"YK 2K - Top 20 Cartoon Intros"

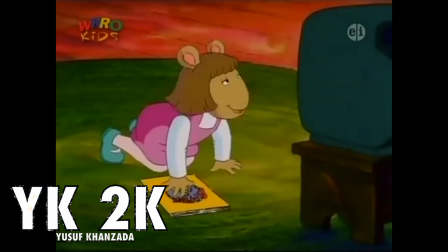Hey! Hey! TW! Hey!
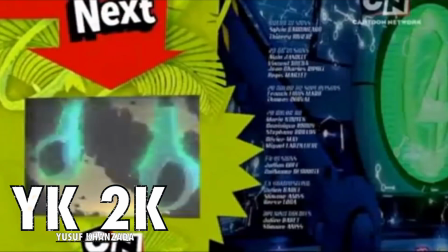Yes, ladies and gentlemen, we have made it through the halfway point on this list, so take a quick break,
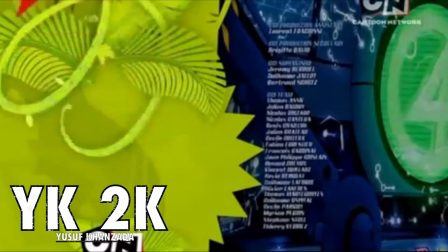come back, sit back and relax, and we are going in with the heavy hitters in the top 10.
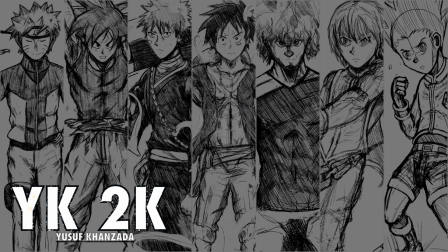Are you ready? Number 10.
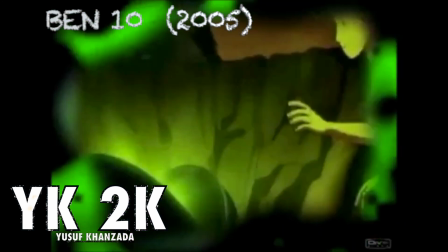Yep, did I totally plan to have Ben 10 as number 10 since the beginning? Of course I couldn't resist.
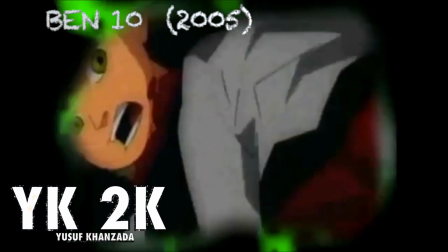This probably being my favourite cartoon of all time, debatably. The first several seconds hook you instantly with an eerie sci-fi inspired tune playing, reverse zooming out to the stars and planets,
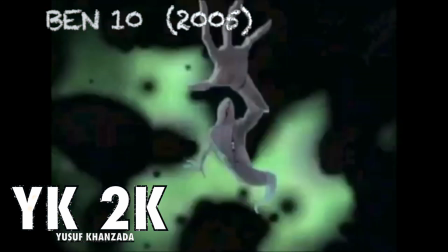and then the beat dropping moving into a cool edited sequence of the clips from the show to what I believe to be the highest point of the opening theme,
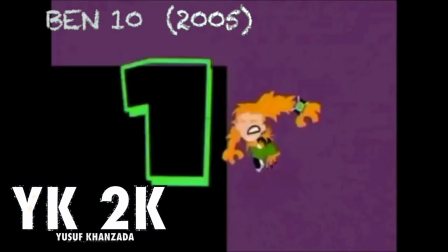being the countdown of all the 10 aliens in Ben's arsenal. And the heavy use of green really gives off a unique sci-fi comic book style vibe.
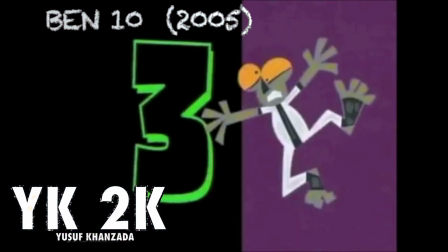God damn it, I wish the Omnitrix was real.
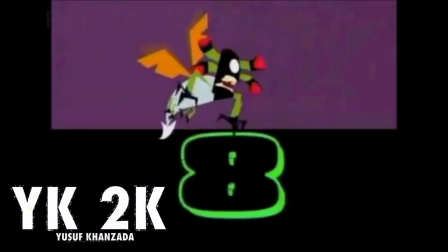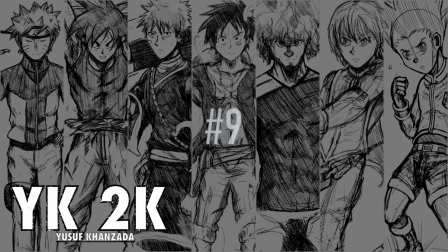Number
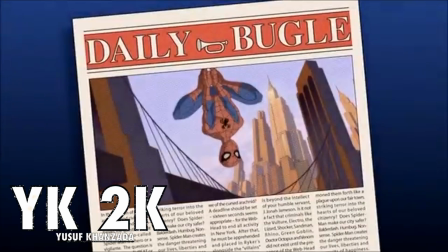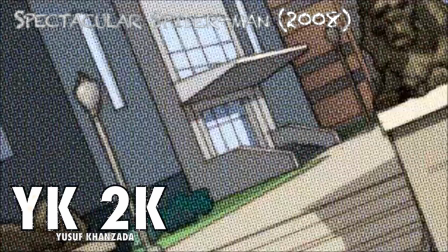9.
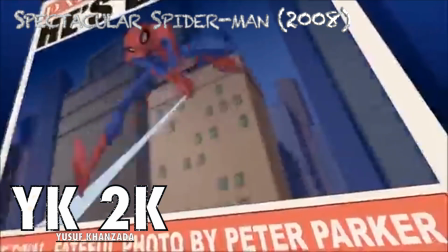Yeah, just a heads up everyone, there's going to be a lot of superhero cartoon themes in this top 10, with Ben 10 at number 10, our favourite New York web-slinger swings into number 9,
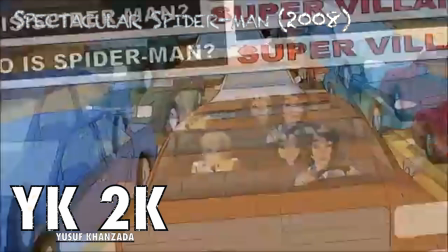being Spectacular Spider-Man. This is probably an unpopular opinion, although the classic theme is extremely iconic.
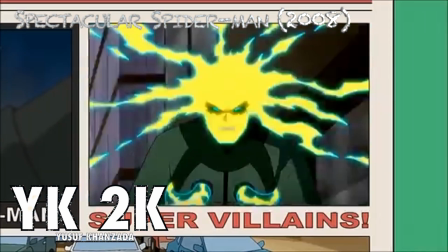Genuinely, I think the Spectacular Spider-Man theme deserves so much more praise.
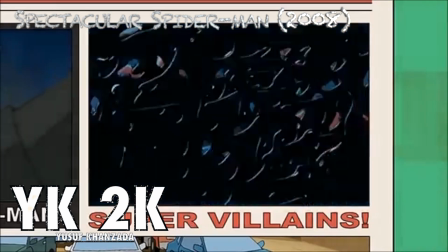The dynamic animation of Spider-Man swinging across New York, the Sam Raimi themed web transitions,
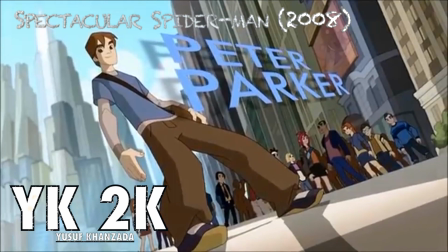the Daily Bugle front page edits, and the catchy as her lyrics, oh my god. It's legit a blasphemy how not many people recognise this.
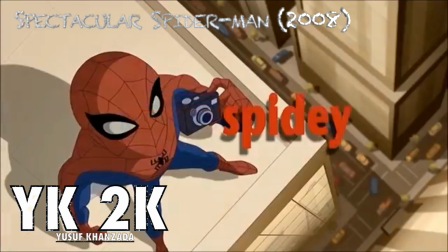You legit feel like Spider-Man while watching this. Another unpopular opinion, other than the comics, I feel like Spectacular Spider-Man is the definitive Spider-Man, period.
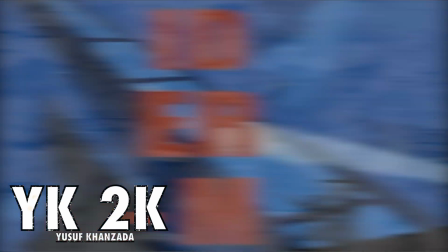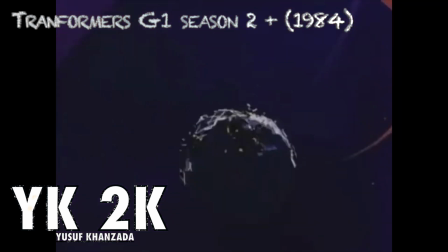Number 8. Now, we all knew Transformers was going to make it somewhere on this list. The hardest was, well, which one?
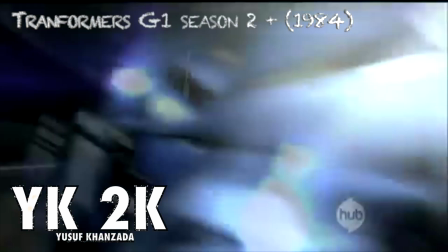We got the epic scope of Transformers Prime, the head-bumping bass guitar of the anime-like Transformers Armada,
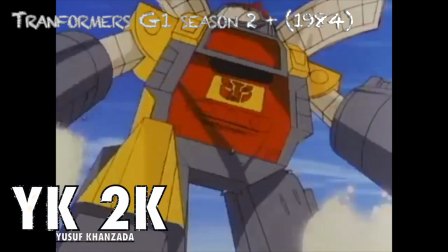but I'm going to follow the old girls saying that nothing tops the original, with the version I'm going to be choosing is the post-season 1 of the G1 series.
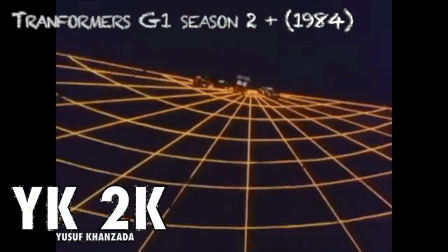What can I say? This is a classic. It's head-bumping, the distinct look of the robot design to have you glued to the screen, and even the animation becomes even more crisp as you go up the season count.
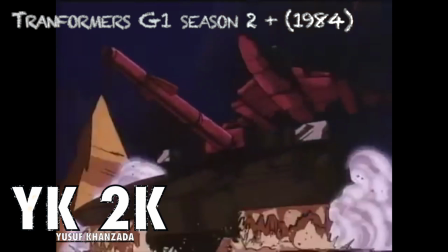Hell, even the tone changes and gets more darker and adult. It's so entrancing, you legit feel like you're in the middle of a sentient robot war.
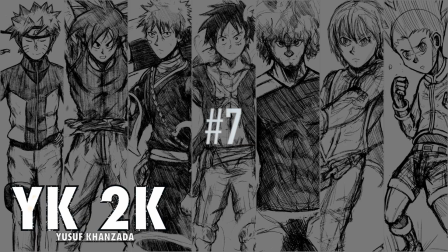Number 7.
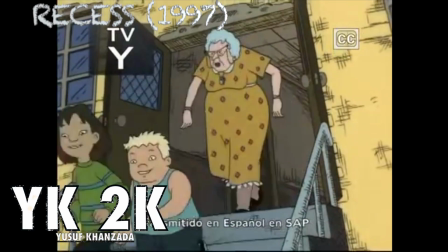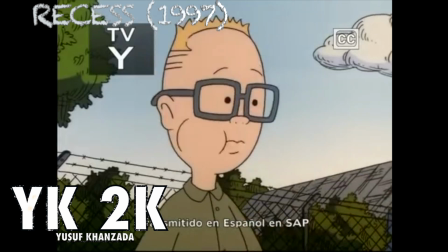Recess, everyone's favourite time of day, and bloody hell, I wish my recess was like this in real life. The level of imagination is insane here.
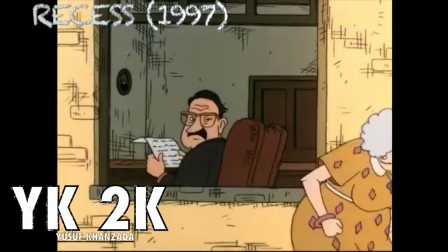The school is portrayed to be its own world within itself. From our main cast of characters, the liked by everyone and baller TJ, the athlete Vince,
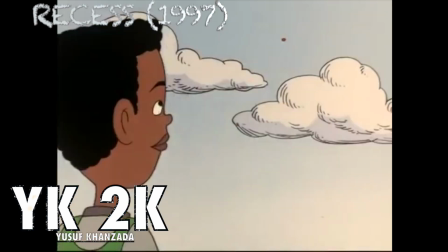the tough one on the block Spinelli, the genius Gretchen, the BFG Mickey, and the wimpy yet likeable Gus.
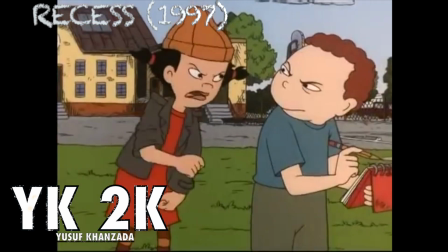Every single character on the playground is distinct, with a theme you will be humming for days. But unfortunately, you hear that school bell.
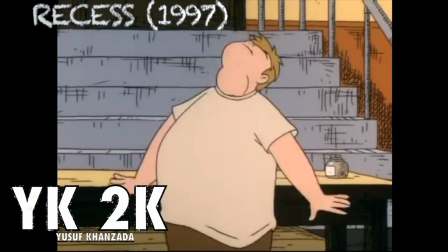Everyone has to go inside, and yet again, they have to wait till the next recess. Truly an animated classic.
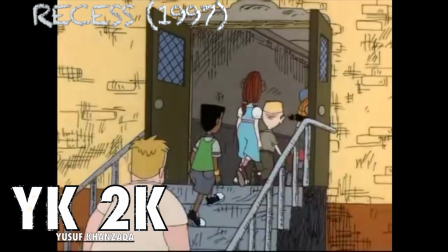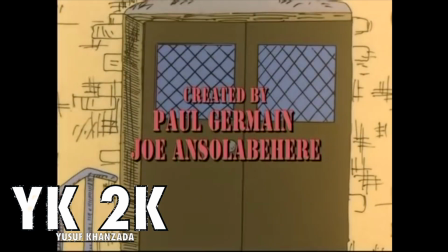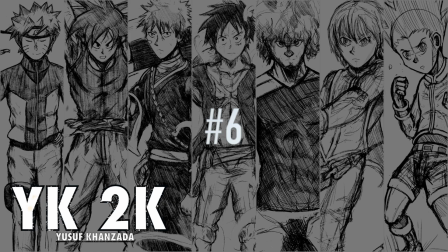Number 6.
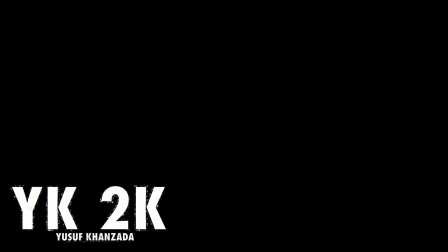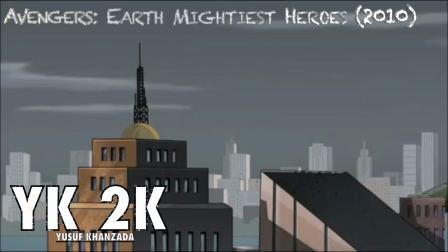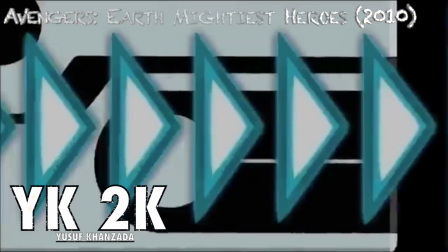Oh yes, every Friday evening to kickstart my weekend from school, I flippin' love Avengers Earth Mightiest Heroes.
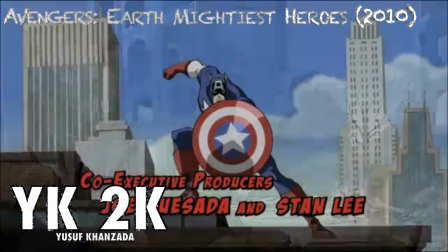Again, kinda like Generator X, a show that I believe to be very, very underrated. A true comic book experience brought to animation.
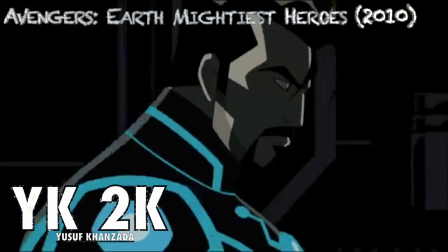We have our favourites from Thor, Iron Man, to Hulk, to Captain America. The intro is legit its own narrative.
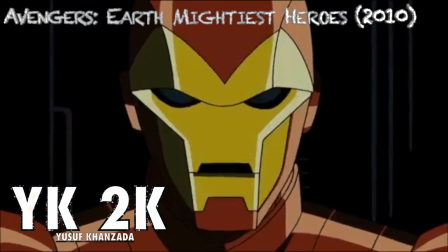An alien threat invading and destroying New York City, and we have our heroic crusaders assembling and saving the day, composed very cinematically.
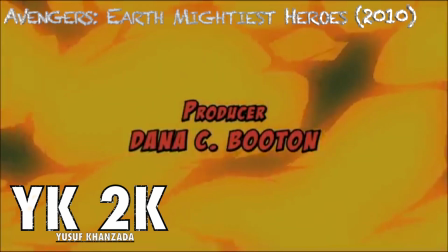With a light nod to the MCU, you can't help but love it. It's so heroic and inspiring.